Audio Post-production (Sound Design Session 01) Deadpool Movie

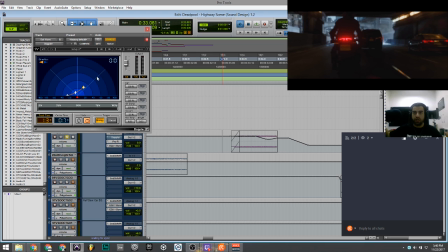(23:00)
And if you choose the very long direction, it's gonna actually make it like Formula 1 cars. In very like long or even less direction with the less timing, the sounds is gonna be very stretched and very fast. See?
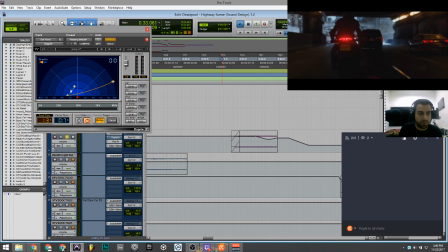(23:17)
Because it's a particular part of that sound is captured. But if you put it like this, because it's nearby the motorcycle, it's gonna be very good. Or even like closer, you know. This is very good.
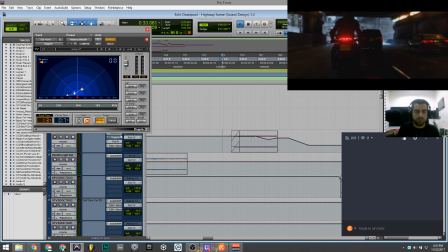(23:33)
This is very good. So now let's hear back everything. What we got here.
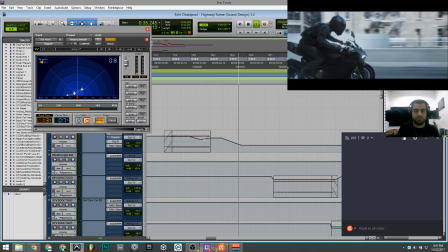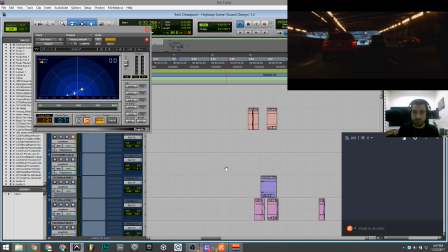(23:45)
So another thing which is very important in your sound design,
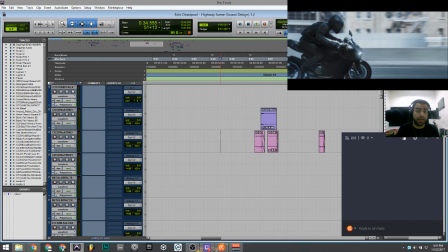(23:50)
you have to actually give the proper actual feeling of the scene of what's going on.
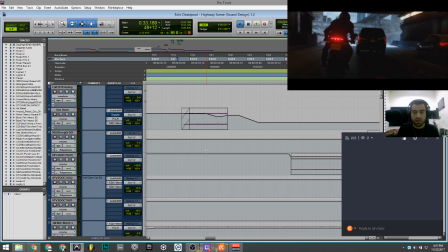(23:56)
What I meant is, if you carefully hear this sound,
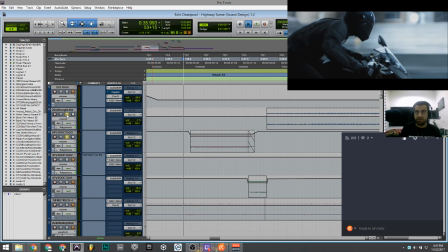(24:03)
okay, this is the sound of the engine of that car which is driving so fast. Now, interior, when you go to interior, it feels that, wow, it's like very inside the car.
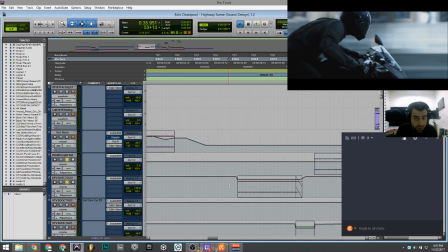(24:16)
When you see it, the sounds actually is hearable, but it's not clear.
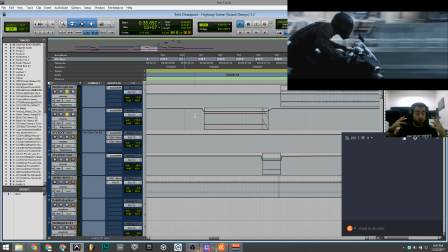(24:22)
That's what you do, well, that's what you hear when you're inside a car.
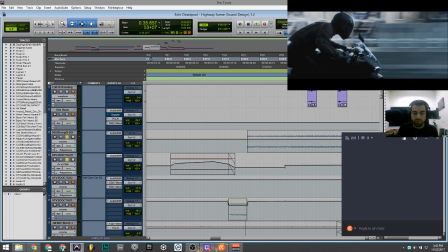(24:29)
And even at the end, I put a sound. So let me just deactivate this to show you, you know.
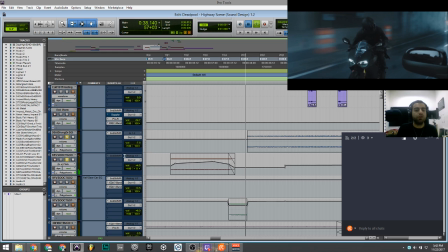(24:36)
See? Very normal speeding sound, but it's not that the speed I want.
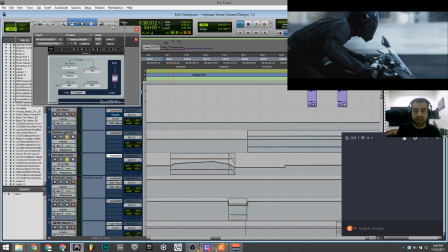(24:42)
So I use a sound pitcher to make it higher and then comes down. You see the ratio? So it makes it very natural, you know, to speed up and then come down, because there's one guy hanging at the back, you know, he's like fucking dying, or I don't know what's going on.
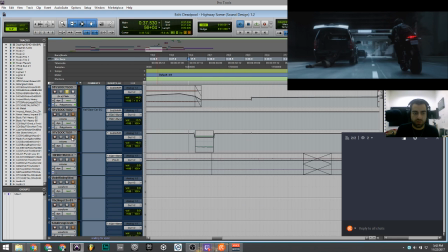(24:57)
And this one as well, check this out.
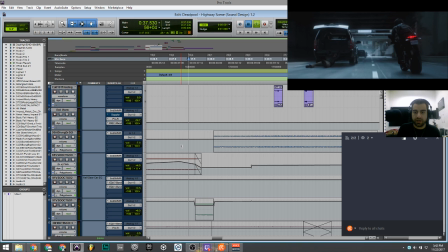(25:03)
So all together is gonna sound like this.
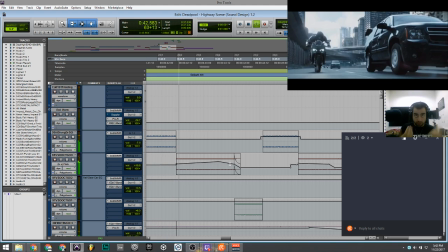(25:09)
And then come out again out of the car.
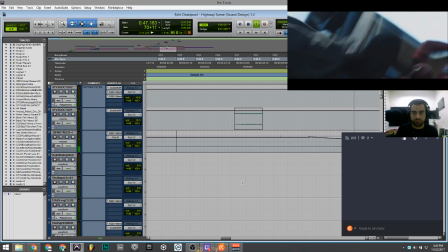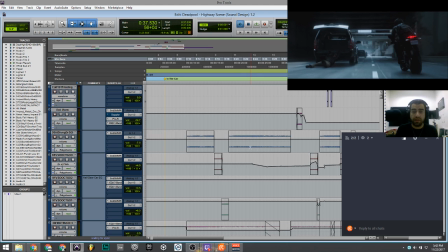(25:18)
So this is all very important elements, you know, that makes your
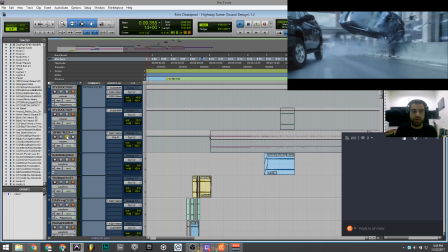(25:24)
sound design very realistic and very, very natural. Check this out.
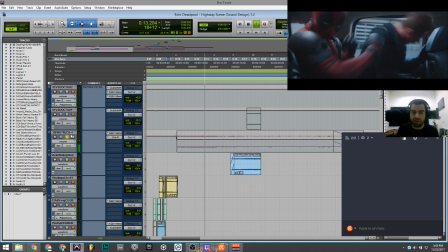(25:30)
This is the ambience that you have to make. The sound of police.
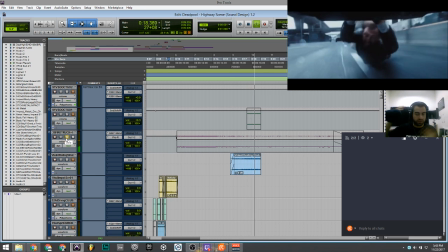(25:34)
Of course, there's a lot of chasing police, you know, helicopters are out there because they're fucking shooting everyone, you know.
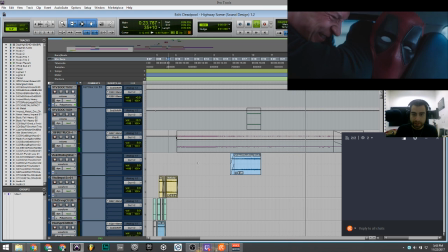(25:42)
Sorry.
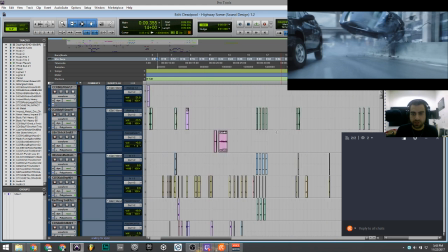(25:46)
Yeah, it broke her. It broke his neck. He's dead. So, now let's talk about
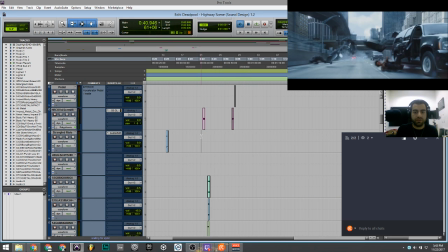(25:56)
one part as well, which is very, very important, is the part of the crash.
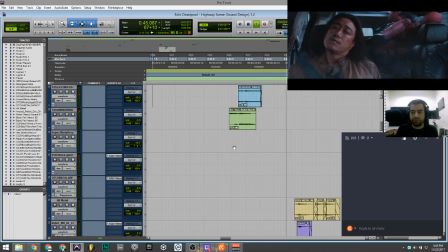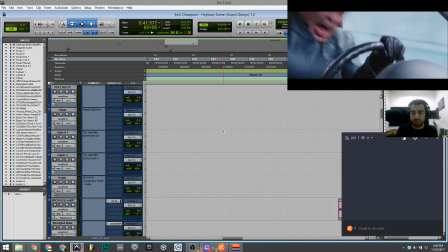(26:10)
Okay, this part. In this part, I use a lot of, you know, sound effects. It's very crazy, you know. You see here, this part is a lot of elements is going on, and this is my gunshot, you know.
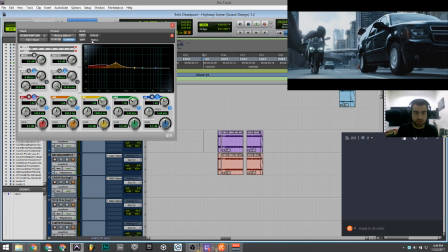(26:24)
The actual one without the equalization sounds like this. I just want to solo it for you guys.
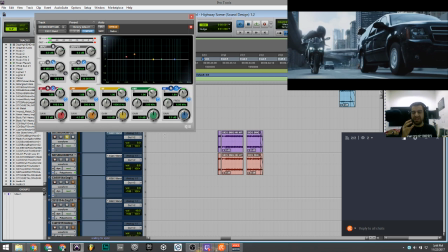(26:32)
It's there.
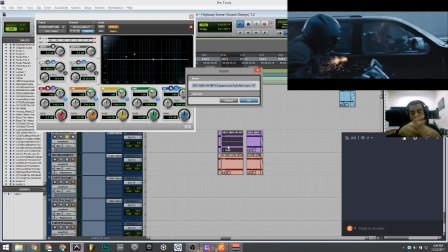(26:33)
It's a right sound because, okay, this is the SMG weapon that the motorcycle is using.
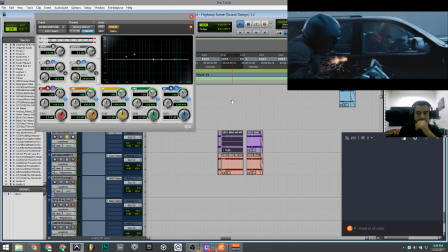(26:42)
Then what I use is this sound, but it wasn't there. So what I use, of course, the equalization. The body is there now.
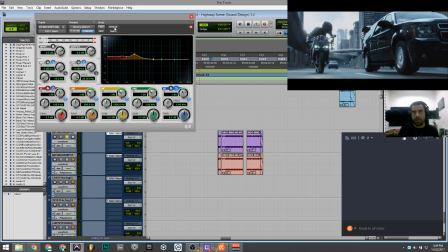(26:52)
It's actually make you fear that, oh my god, the bullets are coming to me.
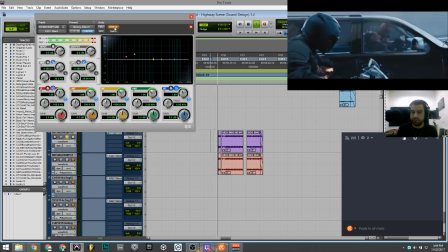(26:59)
This is without. And then with.